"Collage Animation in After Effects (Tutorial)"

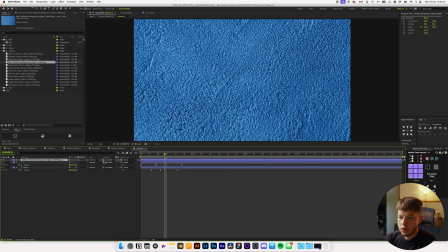And I think the blue textured background will actually work really well for this. So I'm just gonna track mat that, and I'm gonna parent it to the eye as well.
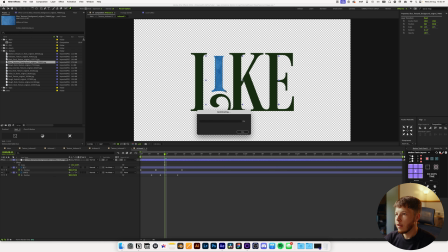I'm just gonna scale it down to fit our little eye here. And I'm just gonna change the color of it by adding a hue and saturation slider here.
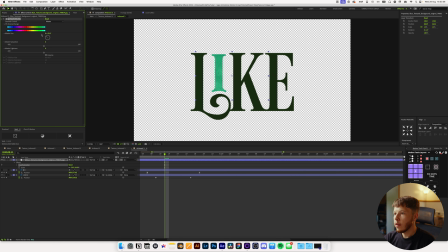Boom, and let's just change it to maybe a nice yellowish color here. Maybe increase the lightness just a little bit and the saturation to really get it to pop.
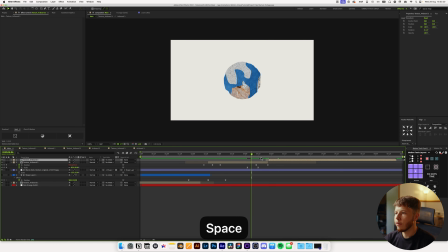It's just gonna give us just a little bit of differentiation in there, which I think looks super cool.
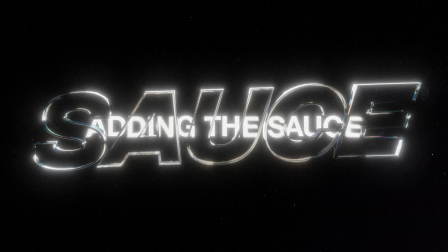Now that's pretty much the basics of the scene and just using textures in a few different ways.
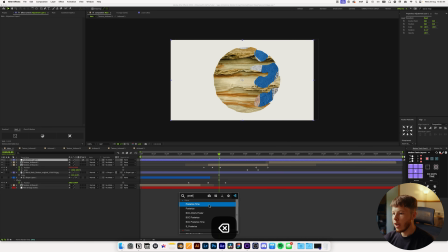We can go in and add just a little bit of sauce. We can add the regular post-rush time, the good old, you know, we all know it, set that to like 12 or something like that.
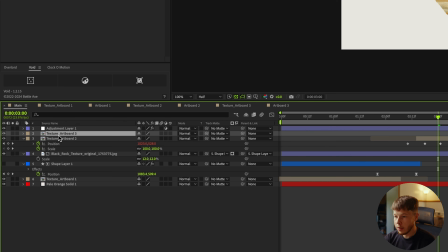And then one thing that is gonna work really well is adding a solid and changing that to 80,
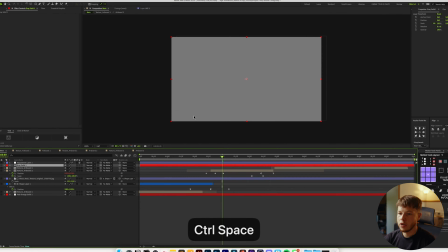80, 80 for the color, add a nice green to it. We're gonna add green,
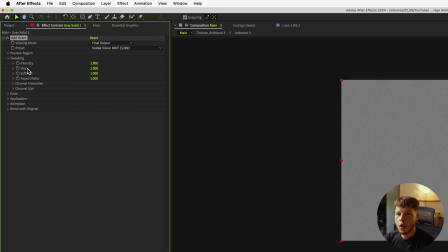then change it to final output and set the textures in like one of the Kodak presets, change the application to film, and then just, I like setting the size up to like 1.3 and the same with the softness,
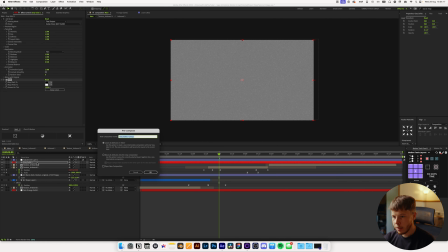and then adding a tint to it as well. And then we can pre-comp it, just name this green pre, and we wanna make sure that all attributes are in the new composition,
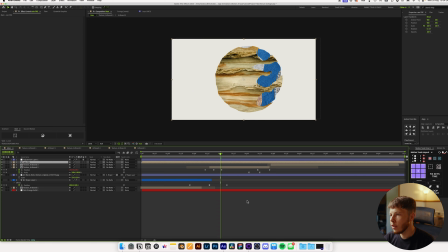and then set the blending mode to something like overlay, which will just give us a little bit of that texture.
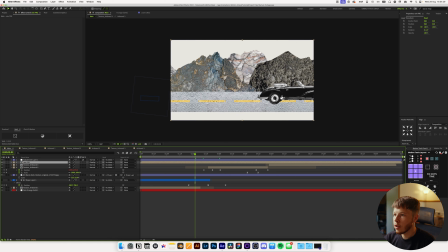You can also change it to linear light, which will give you a lot more, and then you can just dial it back on the
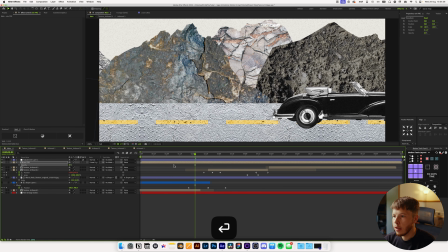opacity itself, so set that to something like 40, just depends on how crazy you really want to go with this.
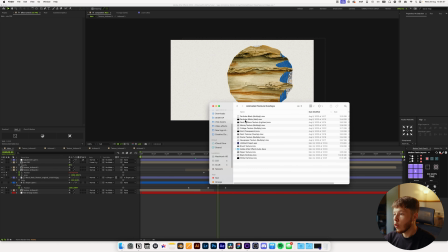You can also use some overlay textures like particle textures, for example, you can add those in.
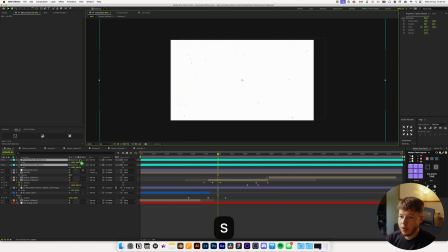These will also be available on my Patreon, just from some textures I've scanned myself, and then I've just animated them and just exported them because it's a lot easier to work with that way. And I've even added the little parentheses with what blending mode works best for each one of them, so it's super easy to work with.
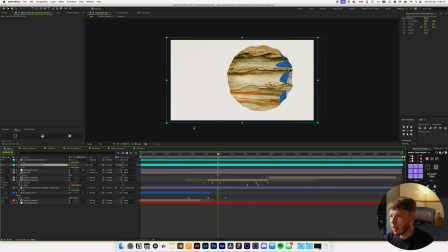You just change them and then just like that, you have some nice particle textures in there.
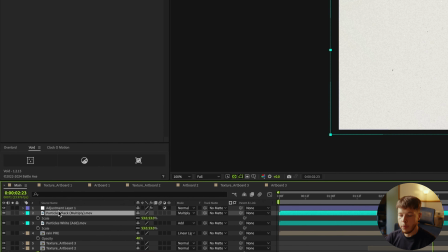I like putting them below the adjustment layer with the post-res time, then add another one and add a transform effect.
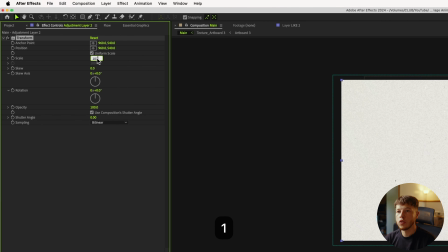Just set the scale to something like 101 or 102 so you don't get spill on the edges.
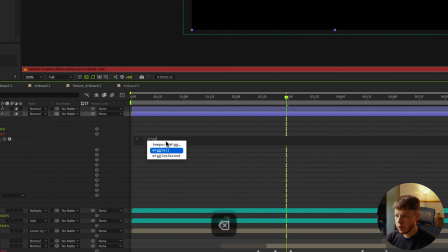And then you can keyframe the position or alt click and then add a wiggle expression. We'll just do a, let's say a 15.3 for this one.
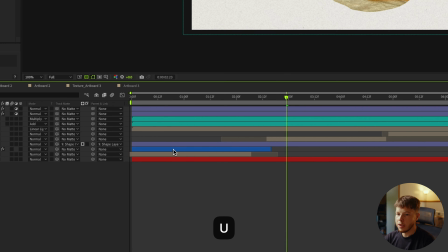Just a little bit different than what we have on the textures themselves for some nice difference.
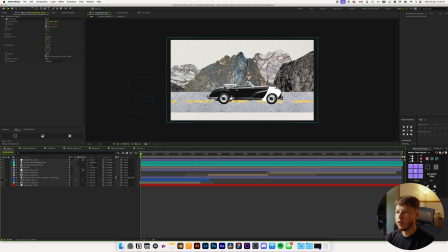I'm just gonna move that below all the textures just to give it a little bit of that wiggle that you typically associate with this style. Just very simple, very rough in some instances,
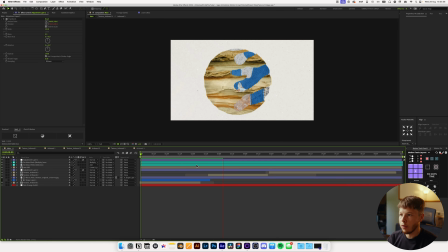just to really hammer in on the look of a collage style animation. But that is pretty much it for this tutorial.
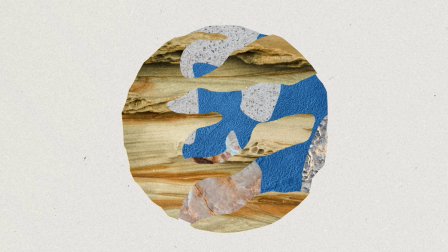Just a fun little exercise in using textures in a few different ways that we don't normally use them in, which is always a great way to change up what you're doing and get inspiration in new ways and learning new techniques. Again, if you are interested, the project file for this and the other tutorials are available on my Patreon at patreon.com/Mapal. If you're looking for some motion array assets, like all the assets we use today, you can find that in the link down below where you get $50 off when you sign up for the annual subscription. Outside of that, I mean, I just hope you enjoyed watching this. Link to the original project where I got the inspiration from this in the description as well. Super great, I highly recommend watching it. And outside of that, just feel free to comment, like, subscribe, I suppose. And I'll see you again in the next tutorial. Peace out.